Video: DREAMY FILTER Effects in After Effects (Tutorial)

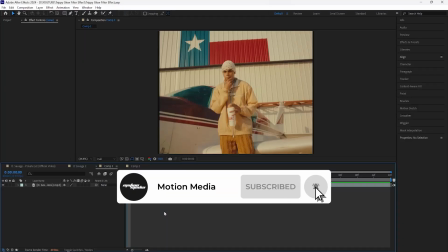0:07 Yo, what is going on, guys? Welcome to the channel. In today's video, we're going to be creating this trippy glow filter effect.
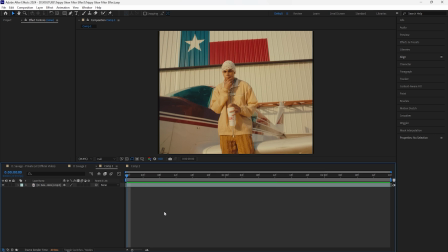0:14 I think it looks really cool, and we are going to be rotoscoping as well as creating that duplicate effect and then adding a bunch of effects in order to get that dreamy lens filter effect in After Effects. To get started, we're going to be rotoscoping our subject, and before I do that, I'm just going to scale up my footage just by a little, just so that it fills the composition entirely.
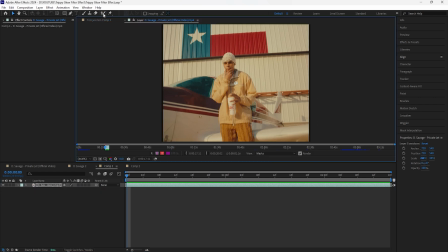0:32 And then we're going to double click the layer, grab the roto brush tool, and then rotoscope your subject. After rotoscoping your subject, hit the freeze button in order to lock in your rotoscope.
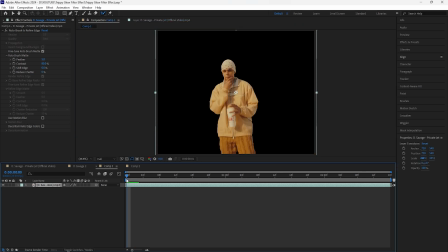0:44 Going back into the composition, we're going to adjust the feather as well as the shift edge. Increase the feather to 10 and then decrease the shift edge to around like negative 40. And by doing that, it just creates smoother edges of our subject. Duplicate this layer by clicking Ctrl D. For the bottom layer, delete the roto brush effect.
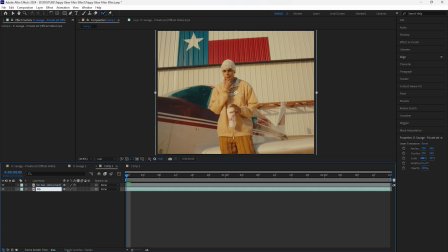1:03 Also going to rename these layers. I'll rename this one to BG for background. Then I'll just rename this one to B Savage. Because we are creating that duplicate effect, I'm going to duplicate this layer twice. And then I'm going to move the position for both of these layers.
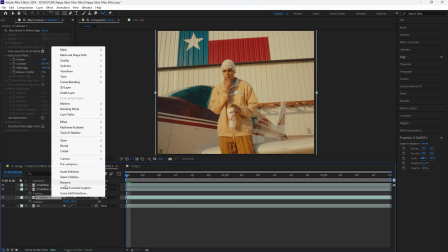1:17 I'm also just going to have the main layer above these two layers and then rename this one to D Savage Left, because that's going to go to the left.
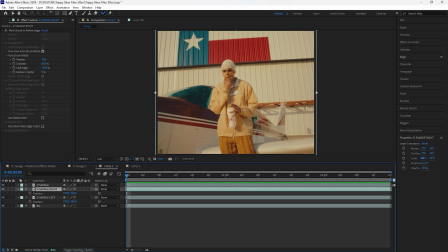1:25 And then I'm going to rename this one to D Savage Right. Go to the toggle switches and modes, and we're going to change the blending mode for these two layers. Or actually, before we do that, open up the scale, and I'm going to have this one scaled up a lot bigger.
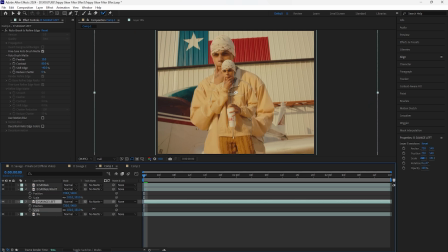1:39 I'll have that at like 180%. Also move the position, and then I'm going to have this one scaled up to around 140 and move that towards the right.
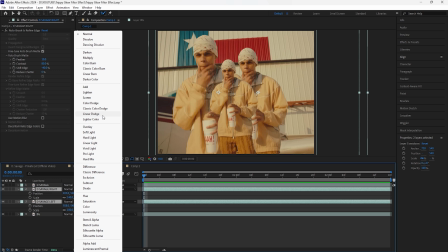1:51 Select both of these layers and then change the blending mode to, it can be like overlay or add.
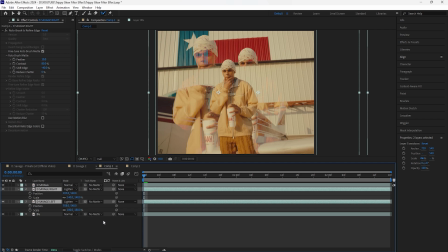1:57 Actually, that looks too bright. I'm gonna go for a lighten. I think that looks really good, but of course you can choose whatever blending mode that looks best for your footage. Also going to lower the opacity. It's a little too intense, so I'll lower the opacity to around 85%.
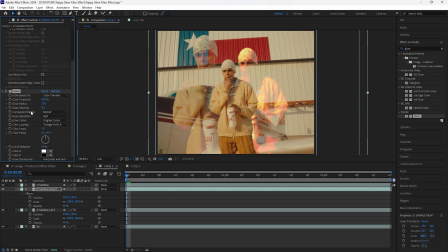2:13 The next thing we're going to do is add a glow. I'm going to decrease the glow intensity to 0.3 and then decrease the glow threshold to 0%. Increase the glow radius to, I would say, 40.
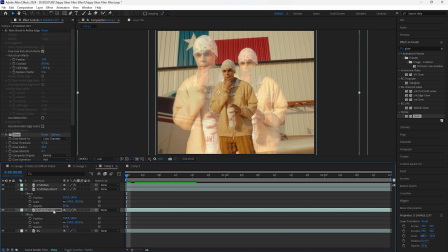2:23 Grab that effect, click Ctrl C, and then paste it to the layer on the left by clicking Ctrl V. And now, as you guys can see, adding that glow effect makes it look a lot better. For the next part, we're going to create a new adjustment layer. And the first effect we're going to add is a chromatic aberration.
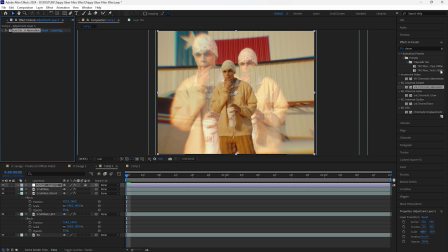2:39 Decrease the distorted amount to 0.5. And then for the next effect, we're going to add a vignette, and I'm going to decrease the amount to 50.
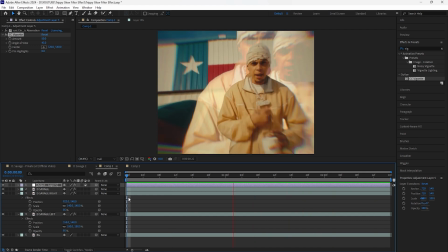2:47 This is what we have for our final effect. I think it looks really dope. And by adding the chromatic aberration as well as the vignette, it just makes the effect look even better.
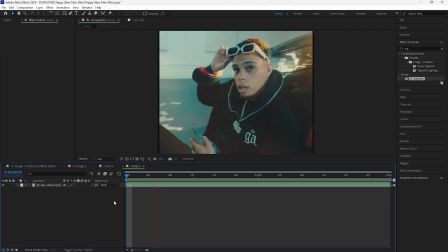2:55 Moving on to the second effect, we're going to be creating a dreamy lens filter effect using this footage. To get started, we're going to duplicate this layer twice.
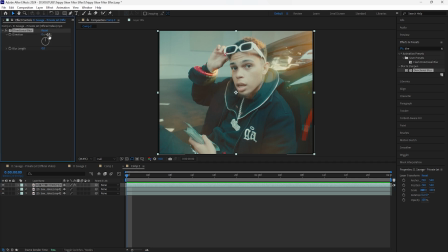3:04 The first effect we're going to add is a directional blur, and because we are going for that dreamy lens filter effect, this effect is really going to help us achieve that look. I'm going to change the direction of this to negative 45, increase the blur length to 100, and then copy and paste this effect to the second layer.
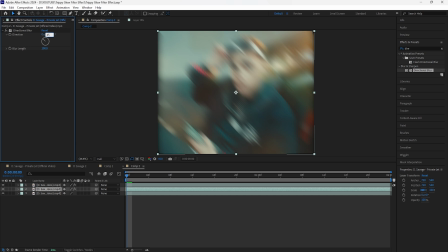3:20 For the second layer, change the direction to positive 45 degrees. The first one is going to be negative, and then the second one is going to be positive. Open up the toggle switches and modes, and I'm going to change the blending mode for both of these layers to screen.
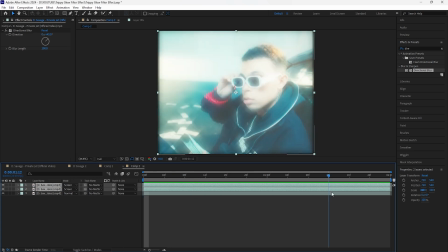3:33 As you guys can see, it creates that like really starry, dreamy effect.
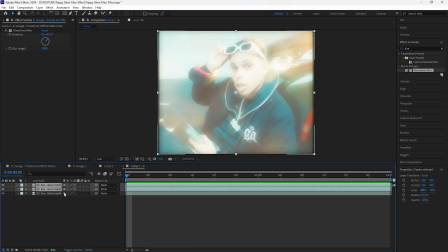3:37 And because it is a little too intense, I'm going to also lower the opacity for both of these layers.
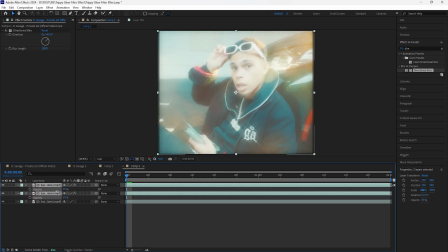3:43 I'm going to lower the opacity to 60%.
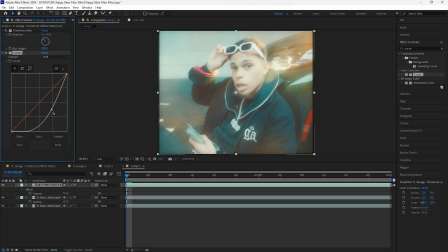3:45 Next thing we're going to do is add a curves, and I'm really going to bring down the midtones because the effect is a little too intense. Grab that effect and then copy and paste it to the second layer. Final effect we're going to add to these layers is a glow.
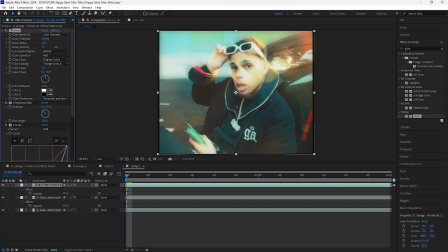3:58 Make sure to bring this glow effect above the two other effects. Increase the glow intensity to around 0.3 and then decrease the glow radius to 0. I'm also going to decrease the glow threshold to 50%. Copy and paste this effect to the second layer. Also, make sure to bring the glow effect above the two other effects.